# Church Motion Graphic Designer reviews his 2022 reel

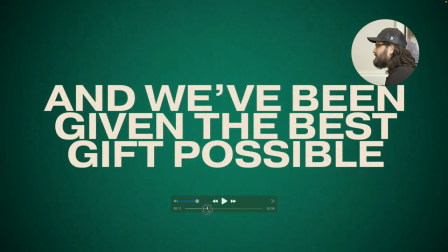[4:06]
And then some of these text effects were really fun and kind of the ways they worked together
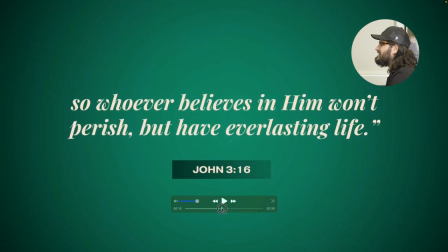[4:11]
and transitions like that jump cut weren't super amazing when you slow them down.
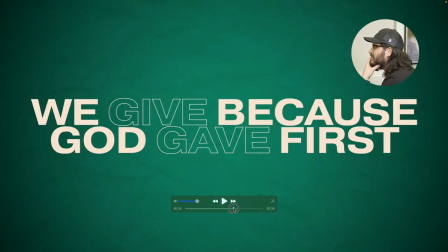[4:16]
But this video, it contributed to some of the energy that we really felt during that series.
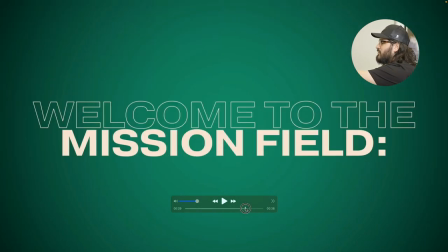[4:23]
I think that was really important. And this movement here where it's moving out, it's got family, right?
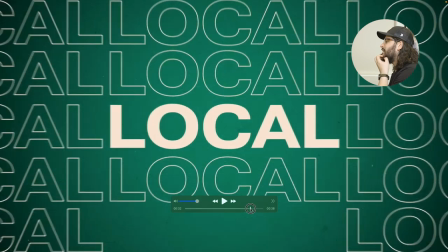[4:34]
Yeah. It gets bigger and bigger and faster and faster the further outward it's going. And that was the point that we wanted to communicate through this series of how giving back moves in that kind of motion from how you give back to your family, how you give back to your community, how you give back all the way local and global.
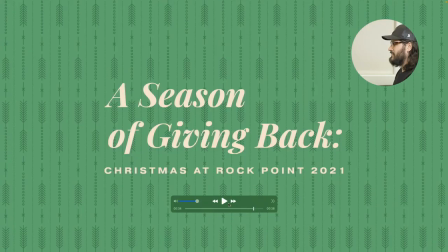[4:56]
I really like some new pieces there. I think that was really cool. After the series in January, our church, just about always, probably like most churches, we wrap up our Christmas series at the end of December.
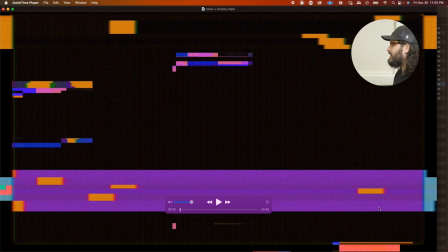[5:07]
Maybe it goes into January. This was a lot more stock heavy, but I think it had a good vibe.
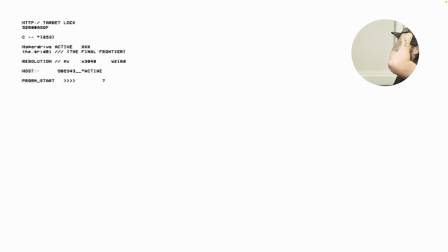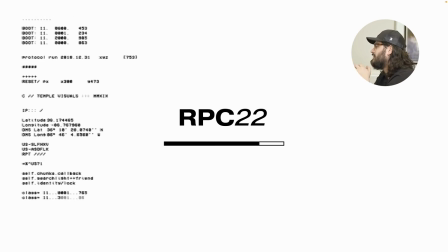[5:19]
Yeah, as we're coming, stuff. And then my own custom kind of like wait screens.
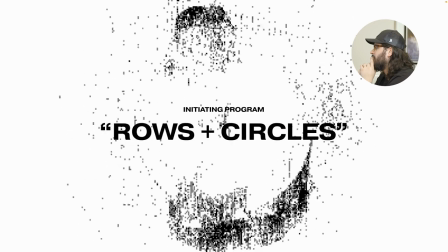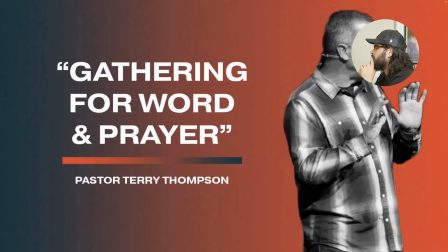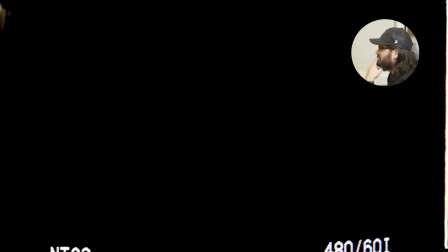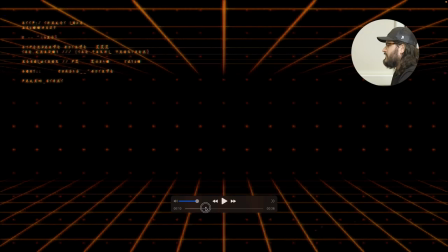[5:46]
Always felt really cool. These are stock elements. I wanted to simply communicate this January, kind of restarting, and this was a season where we were really talking a lot about kind of who we are as a church and what we wanted the year to look like.
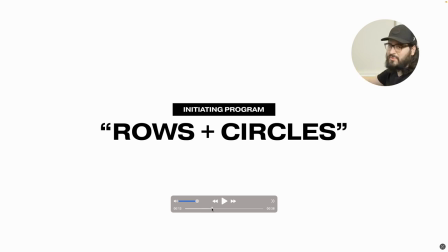[6:02]
And so I had this idea of it being like a computer program, but then I really like this movement.
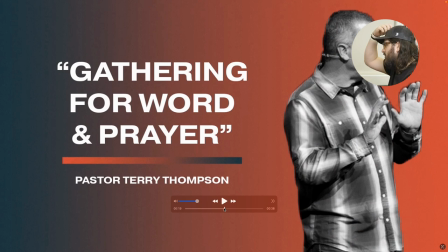[6:07]
I actually I took photos that our media team has taken of our pastors and for each each message of the series was a different one of our pastors who was teaching and so I cut them out and I actually gave the title for their message in there. This was a logo for the series. The series was called Rows and Circles. That was one of the things that we wanted to communicate visually for this series of the importance of gathering in rows and circles. One of our biggest pushes as a church now is for small groups, not just meeting on Sunday morning at our worship center for singing and praying and reading the word together, which is us gathering in rows, but it's also really important for us to gather in circles, in small groups, where we're doing life together.
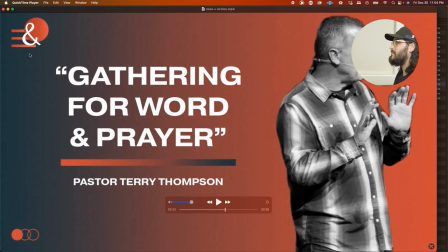[6:53]
And I think that logo really communicated that. That's a win. This is horrible masking. I don't have like a tablet or anything and so I did this masking with a combination of quick selection and photoshop and like a brush and the edges are horrible.
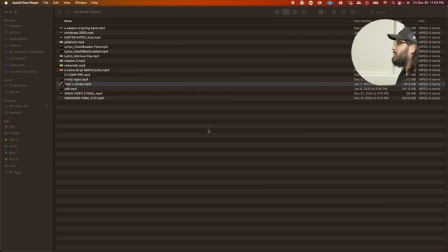[7:11]
You don't see it in motion but well that hurts a little bit.
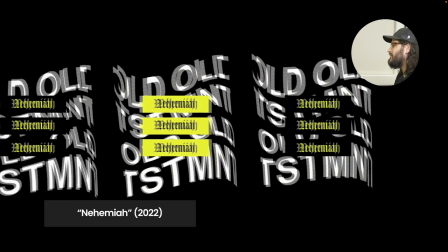[7:18]
But this was really fun. I remember this video.
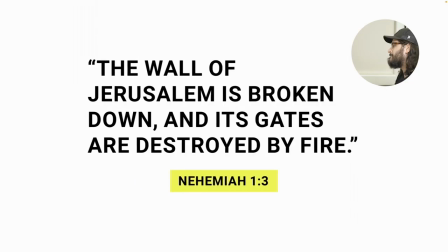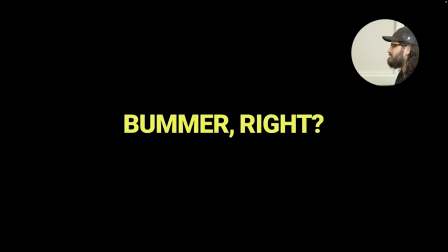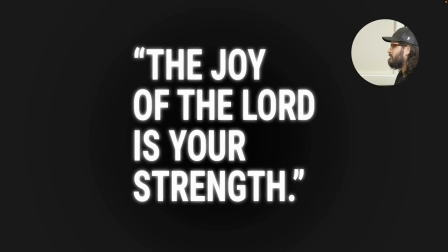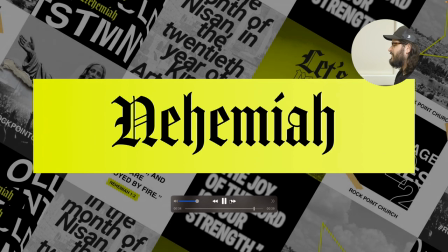[7:49]
Man, I see so many different influences in this video. I had this season where I was obsessed on Pinterest with all of these images of urban marketing materials, where companies would go and just put the same poster up on a wall in the city over and over and over again. And I saw some images that I really liked and so I kind of created that marketing wall with all these different pieces.
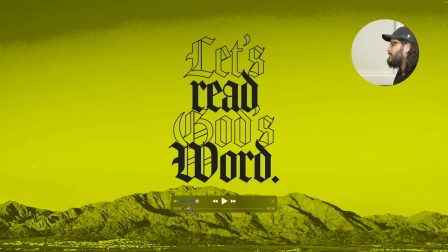[8:17]
But this I was really proud of this video when I when I made it because everything is scratched like there's no stock footage.
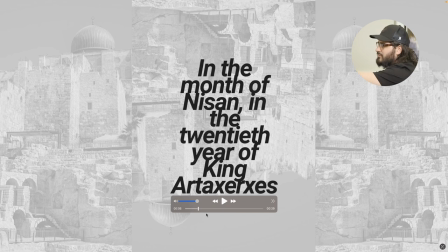[8:25]
There's some stock images like I haven't been to Israel, but these are photos from Israel.
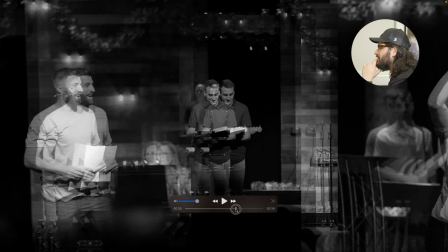[8:31]
That cool motion there I kind of took some inspiration from some of the videos that I've seen coming out of Trainers Point Church in Indy.
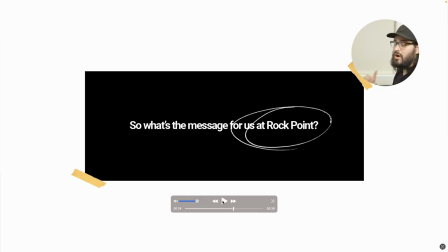[8:37]
So as a worship leader on stage, we would always we always go off stage during this bumper video and we would get backstage
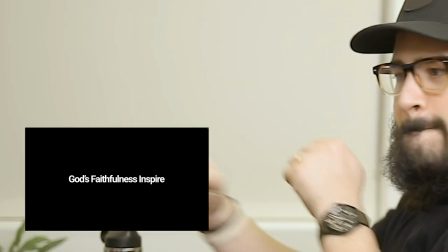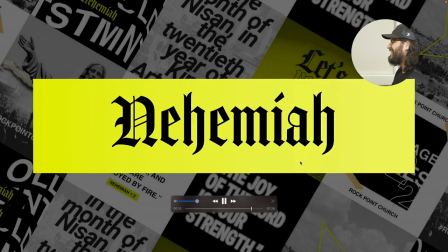[8:51]
Every single time It was so much fun Yeah, I'm proud of that one because it was a lot of a lot of good planning where I gave myself enough time to do it all by
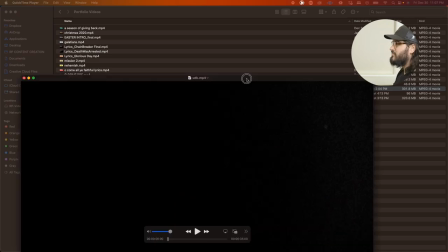[9:01]
hand But this is one of my favorite videos that I've ever made was for this series called upside-down kingdom
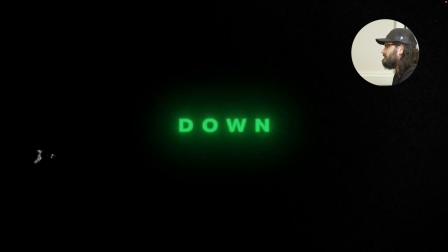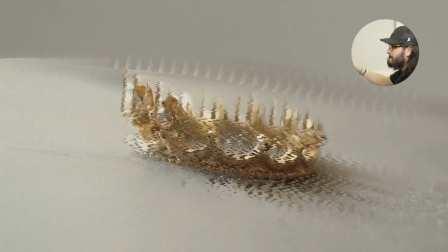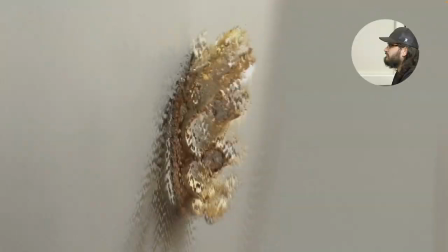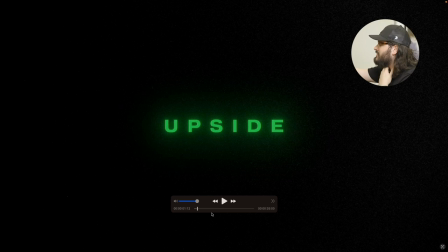[9:44]
But I love the texture. I had just gotten a new plug-in called Deep Glow which was So much more realistic and easy to work with than the normal After Effects Glow plug-in.
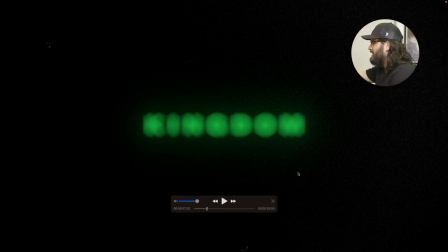[9:57]
Yeah, like right there like this frame right here For me is like it's such a weird thing to say, but this is like a perfect frame for me I love this kind of gritty texture like this feels real this feels like like I took a video of this thing happening Right,
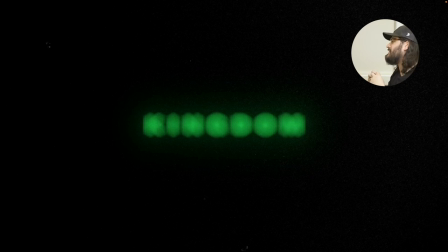[10:16]
and it feels like a real camera lens is going in and out of focus and it's on real film and it feels natural and That was an accomplishment for me the things that I'm making Completely digitally feel real And that's a win for me in my craft, but what this video did was it clearly communicated this idea of upside-down kingdom of we were going to be talking about how the
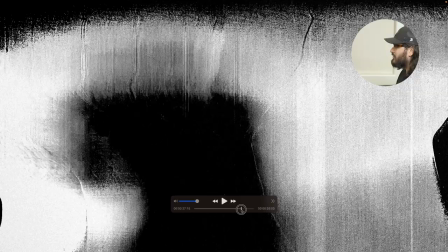[10:45]
gospel feels so counter-cultural to what we know and so these elements where it's it's it's hitting and it's moving
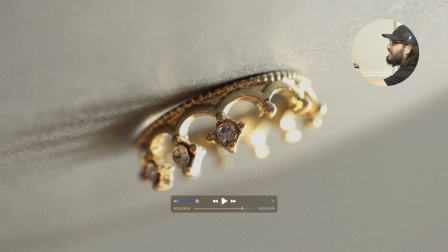[10:52]
and you have this glitching and like everything about this image as the crown is turned upside down
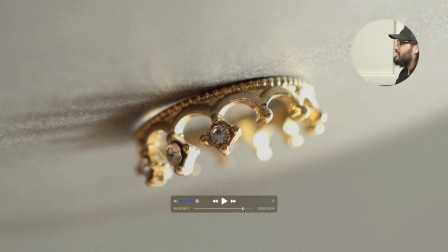[11:00]
is telling you as a as an audience we're going to encounter the word and what it has to say in a new way.
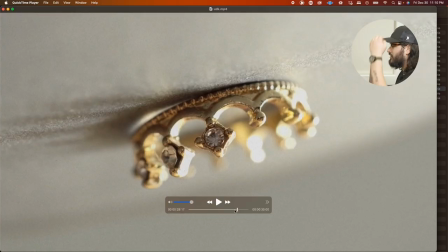[11:08]
And that is, that's a win for me. I could have shortened it. It didn't have to be quite as long as it did.
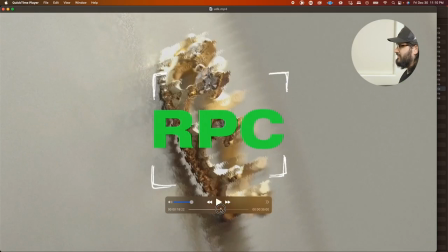[11:14]
But these textural moments and this kinetic typography was a lot of fun. This is one of my favorite videos I've made. That series ended up leading into Galatians.
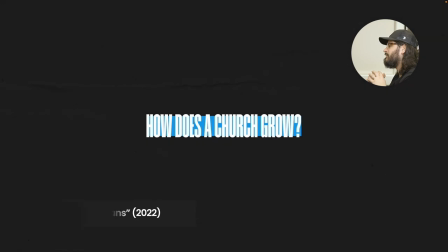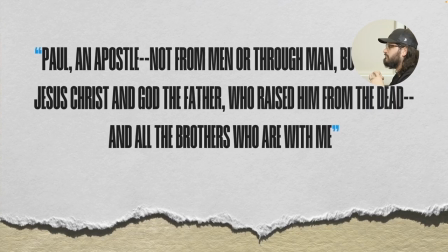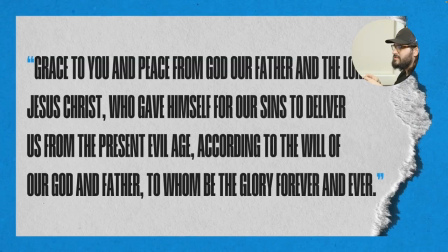[11:40]
So with this one, I really just wanted to take the first couple verses of the book because we're going to be in the book for 15, 20 weeks. and this is Paul's main statement. It's such an easy win for an intro video for a sermon series because it's actually just what the writer wrote
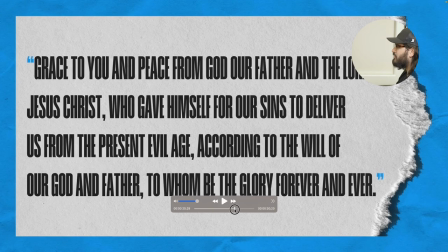[12:00]
and it's bringing it into today and we really wanted to kind of bridge this feeling of old and new.
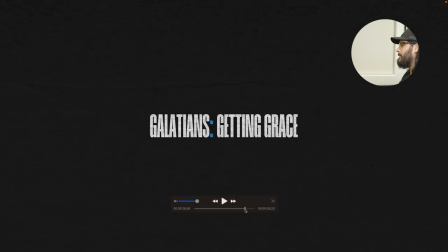[12:07]
I really like this motion. I think I don't remember the name of the motion artist
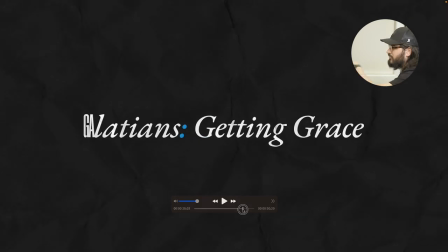[12:14]
who I stole this idea from of where the text is like elongating.